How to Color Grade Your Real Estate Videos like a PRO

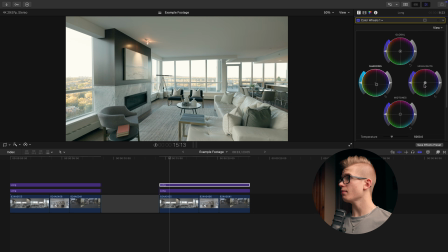Now to complement that, I'm gonna hop over to my highlights panel and start pushing my highlights into kind of the more orange yellow. Actually more orange. As you can see, as we play around from kind of the yellow to red hues,
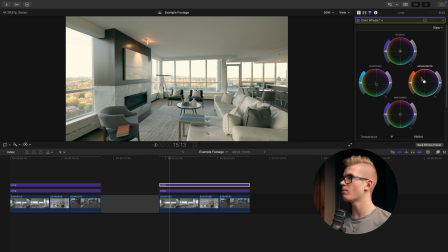it's really looking like I'll need a deeper orange, even more red type of hue in the highlights. Now it's important, you don't want to put too much orange in the highlights because as you can see, that starts to affect kind of the walls and the sky.
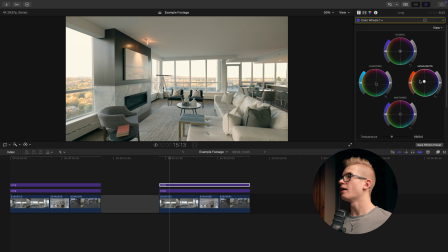And we don't want yellow or orange walls. If it is a little bit too strong or affecting parts of the image that I don't really want, as you can kind of see, the sky is looking a little bit too yellow. I can come here and I'm gonna desaturate the highlights a little bit.
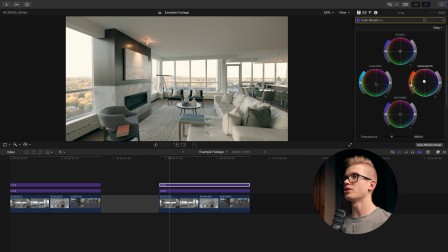So you can see that's gonna take some of the saturation out of the walls and a little bit out of the sky, so we have a more neutral, more natural looking image. Once I've got the teal and orange to my liking, I'm gonna head over to the global wheel. I'm actually gonna boost the overall saturation a little bit just to
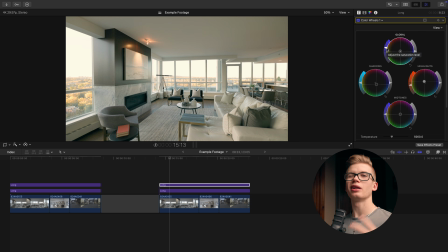make the colors pop and make the image feel a little bit more vibrant and full. Now the final adjustment that I'm gonna make here in my color wheels panel is actually scroll down a bit to the tint, and I'm gonna push this to be a little bit more green. Not very much, about -3 is where I usually put it.
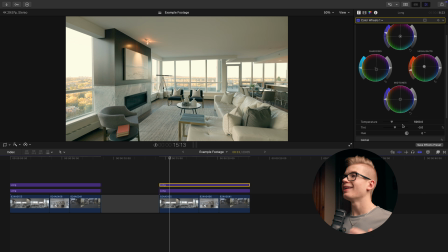And that's because I found the footage from the R6 Mark II is a little bit, just ever so slightly on the purple side. So this green isn't too much of an actual grade, it's just to kind of counteract that purple coming from the image.
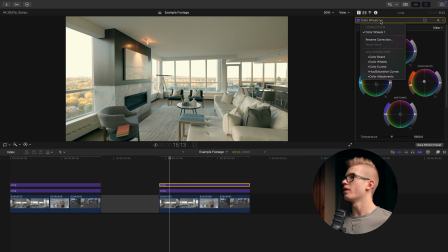Now that I'm done with the color wheels, I'm gonna head over to the hue and saturation curves. This is where I'm gonna do a little bit of color manipulation.
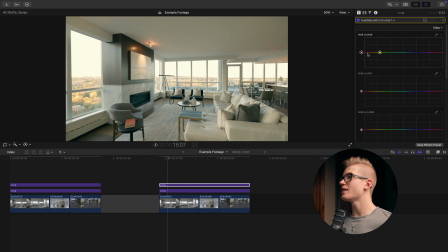So the first thing that I'm gonna do is I'm gonna select kind of my orangey yellow hues, and I'm gonna push these up ever so slightly. Really not much, even right here, just to make that really emphasize the orange in the teal and orange.
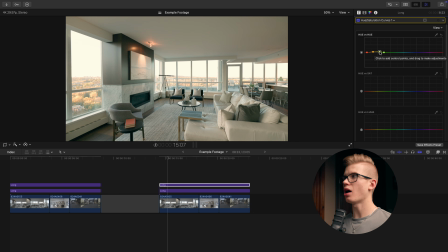It's gonna make these colors pop a little bit more. Then I'll go and select kind of my blue hues, and I'm gonna push these to be a little bit more teal. The key is to make these adjustments very minimal. Now this is going to really emphasize that teal and orange look that I'm going for.
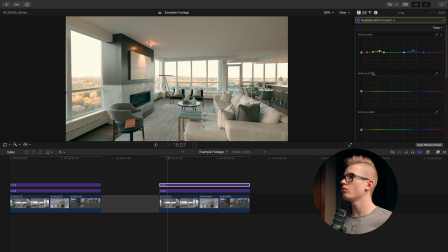Now we're gonna move down to the hue versus saturation curves. Now I actually like to very slightly kind of desaturate the blues, desaturate the teals just a little bit. That's typically to help with any kind of blue color casting that's coming in from the windows,
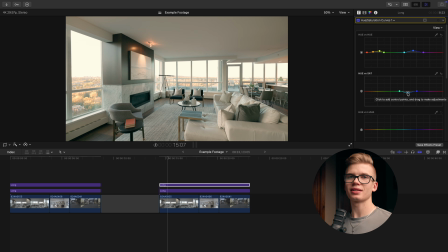and it just helps with making the sky not so vibrant. Next thing I'm gonna do is come over to kind of the yellow and green tones, and I'm gonna desaturate these actually quite a bit.
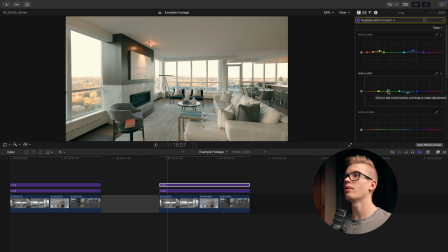These yellow and green type of color casts typically end up in the walls, in the ceilings, and even in the shadows a little bit. So I'm gonna start dragging these down to kind of get to a point where they're not totally desaturated, but they're pretty close.
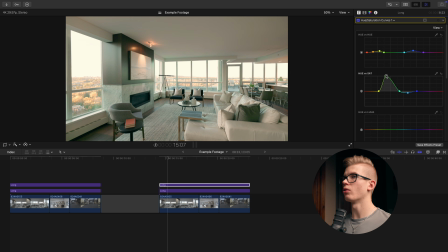So you can kind of see if I were to go, real saturated versus really kind of bring those down. There was some green in the walls, in the shadows a little bit, and maybe even desaturate these yellows a tiny bit. So now it's looking like we have a much more balanced image.
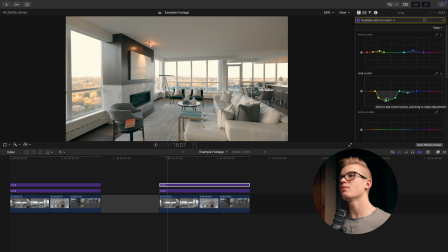Obviously this is a bit more of a stylistic look, but we still maintain the integrity of the walls, the ceilings, the shadows. The colors do still look natural, and that is what we're going for.
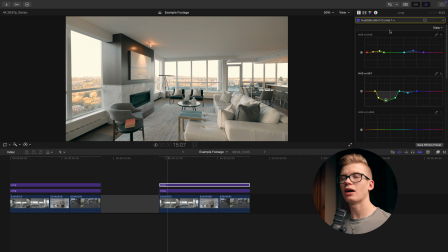Not over the top, subtle, stylized, natural. Now my last step for the overall base grade is to head over to the color adjustments and add a little bit of contrast. I typically like to put this between kind of 15 and 20.
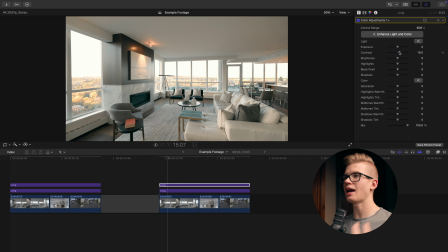Really not overdoing this, it's just to add a little bit extra pop to those colors.